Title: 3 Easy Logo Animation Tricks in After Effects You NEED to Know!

Hey everyone, welcome back to another logo animation tutorial.
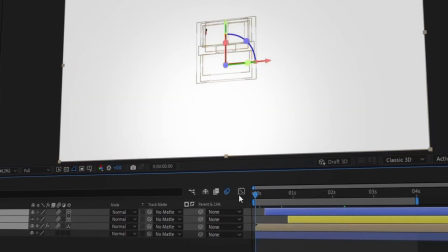3s
In today's video, I'll be showing you some simple yet powerful logo animation tricks that are easy to learn and maintain. Stick around until the end, and by using these techniques, you'll be able to animate any logo you want in After Effects.
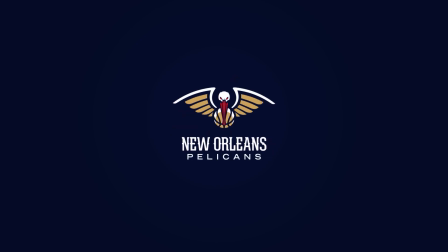16s
If you're not familiar with how to prepare a logo for animation, I've linked a video in the description to help you out.
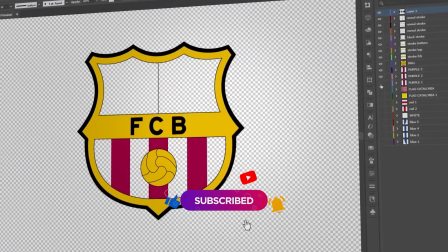22s
Plus, I've included the project file so you can download it and follow along with the tutorial.
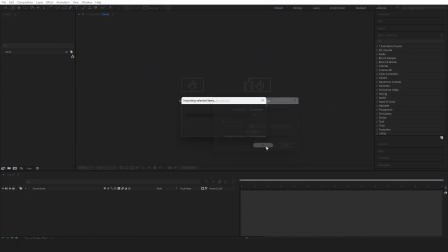26s
All right, let's jump right in. First, let's open our logo file as a composition in After Effects.
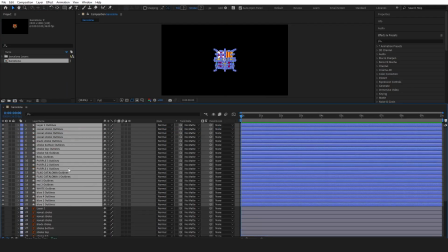33s
Then, right-click on the layer and choose Create Shapes from Vector Layer.
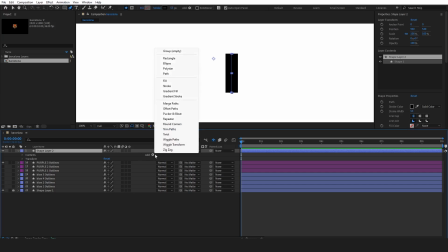37s
Now, we'll start by working on the colors of the logo. Select the pen tool and trace over the shape, making sure your path overlaps the edges.
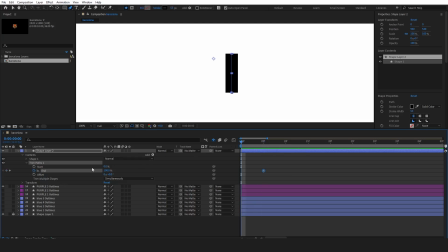46s
Next, add the Trim Paths effect and set 2 keyframes for the End property, going from 0 to 100.
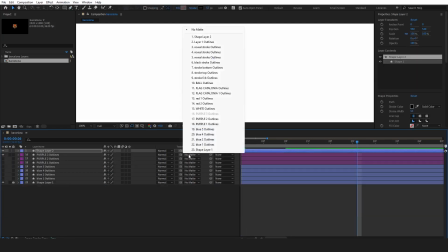54s
Ease the keyframes for smoother animation. Then, select Stroke from the Matte options.
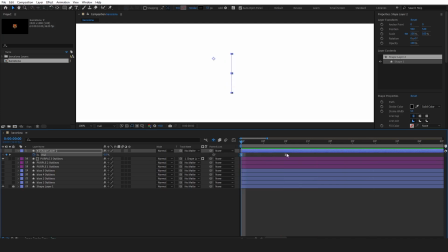60s
Adjust the graph editor for smoother animation. Now copy the Trim Paths effect, as we'll be using it later for the other elements. Finally, repeat this process for each part of the logo to animate the rest of the strokes.
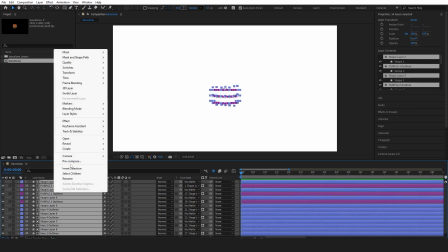75s
Now let's pre-compose the color layers and change their color to purple. Now, let's move on to the next element, the yellow bottom stroke.
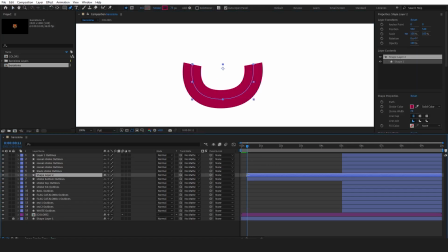84s
We'll apply the same technique here. Find the Contents section of the layer, then paste the Trim Paths effect we copied earlier.
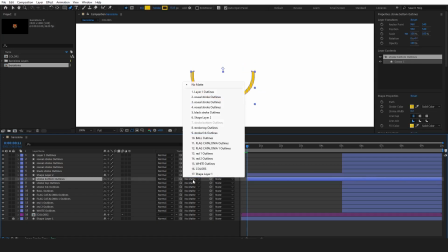92s
Finally, select Stroke from the Matte options to apply the effect.
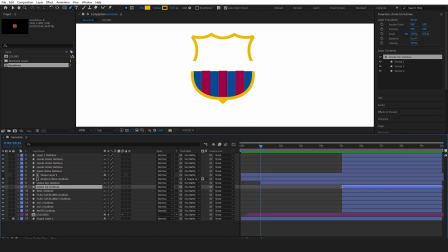97s
Next, bring in another element of the logo and apply the Offset Paths effect. Set the amount to 0 to avoid creating an extra stroke on the shape. Now, place a keyframe for an ending position. Then add a starting keyframe and adjust it until the shape disappears.
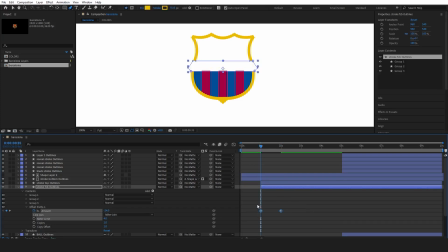114s
Ease the keyframes and fix the motion in the graph editor. Let's play it back to see how it looks.
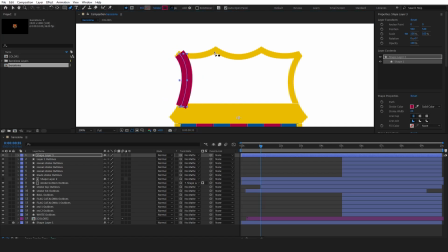124s
Now, apply the same trim paths and matte reveal technique to the upper part of our logo element.
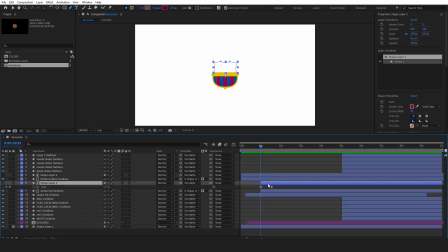130s
Paste the Trim Paths effect and adjust the timing using the graph editor. Make sure this part moves slower than the rest to create a smoother effect.
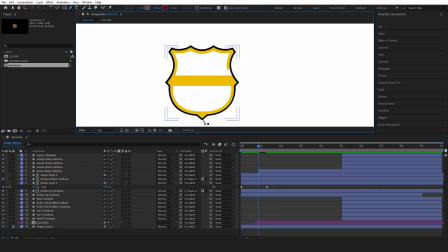141s
Now, bring in the black stroke and apply the same technique. Nothing fancy here.
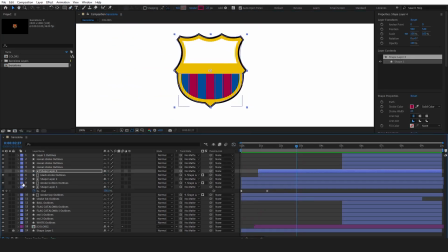145s
When you're tracing over the stroke, make sure your path overlaps to avoid any mistakes in the animation.
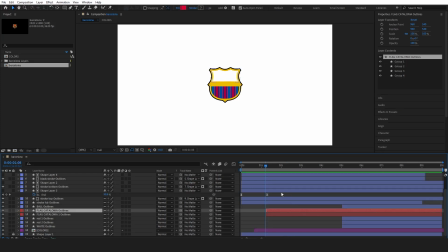154s
Next, let's bring in the flag of Catalonia element and apply the Offset Paths effect. Just like before, add 2 keyframes.
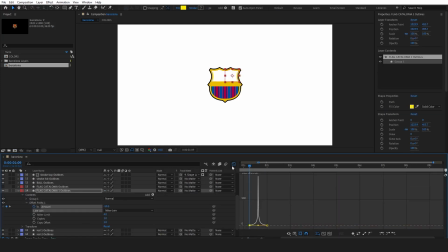163s
For the first keyframe, make the shape disappear, and for the second, set the value to 0.
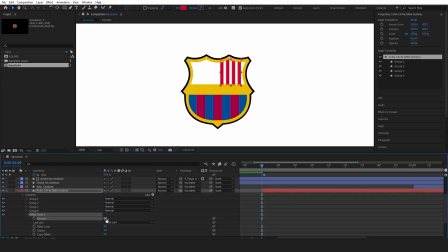170s
Ease the keyframes, then adjust the motion in the graph editor. To create a more staggered effect, offset the layers slightly in the timeline for better flow.
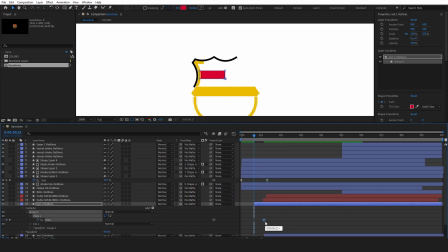180s
Now bring in the next logo element and find the path properties. Set a keyframe for its initial position, then move further down the timeline. Next, return to the start and adjust the shape. This technique is similar to what we did earlier with the matte revealing.
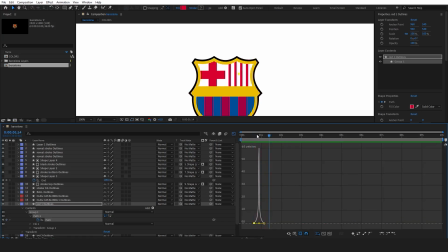196s
Remember to ease the keyframes and adjust the timing in the graph editor. Repeat this process for the other logo element, and let's see how it all looks.
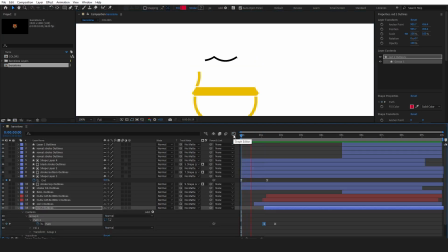Now, let's change the color of the ball layer for better recognition. Next, click on an empty area in your composition and select the pen tool.
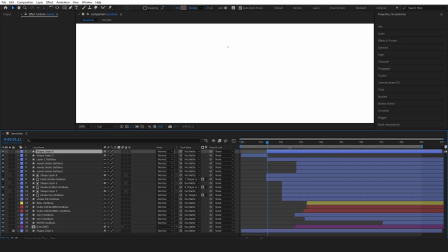220s
With this tool, start drawing a curvy stroke. This will help make the reveal smoother and more visually appealing. Once you've created your stroke, we need to adjust its appearance to ensure it fits well with the overall animation.
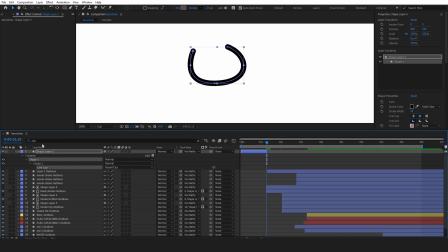233s
Look for the cap settings in the stroke panel and select Round Cap. This gives your stroke a softer look. Now, let's adjust the stroke's length. Fix the start and end lengths to achieve that smooth, curvy stroke we're going for.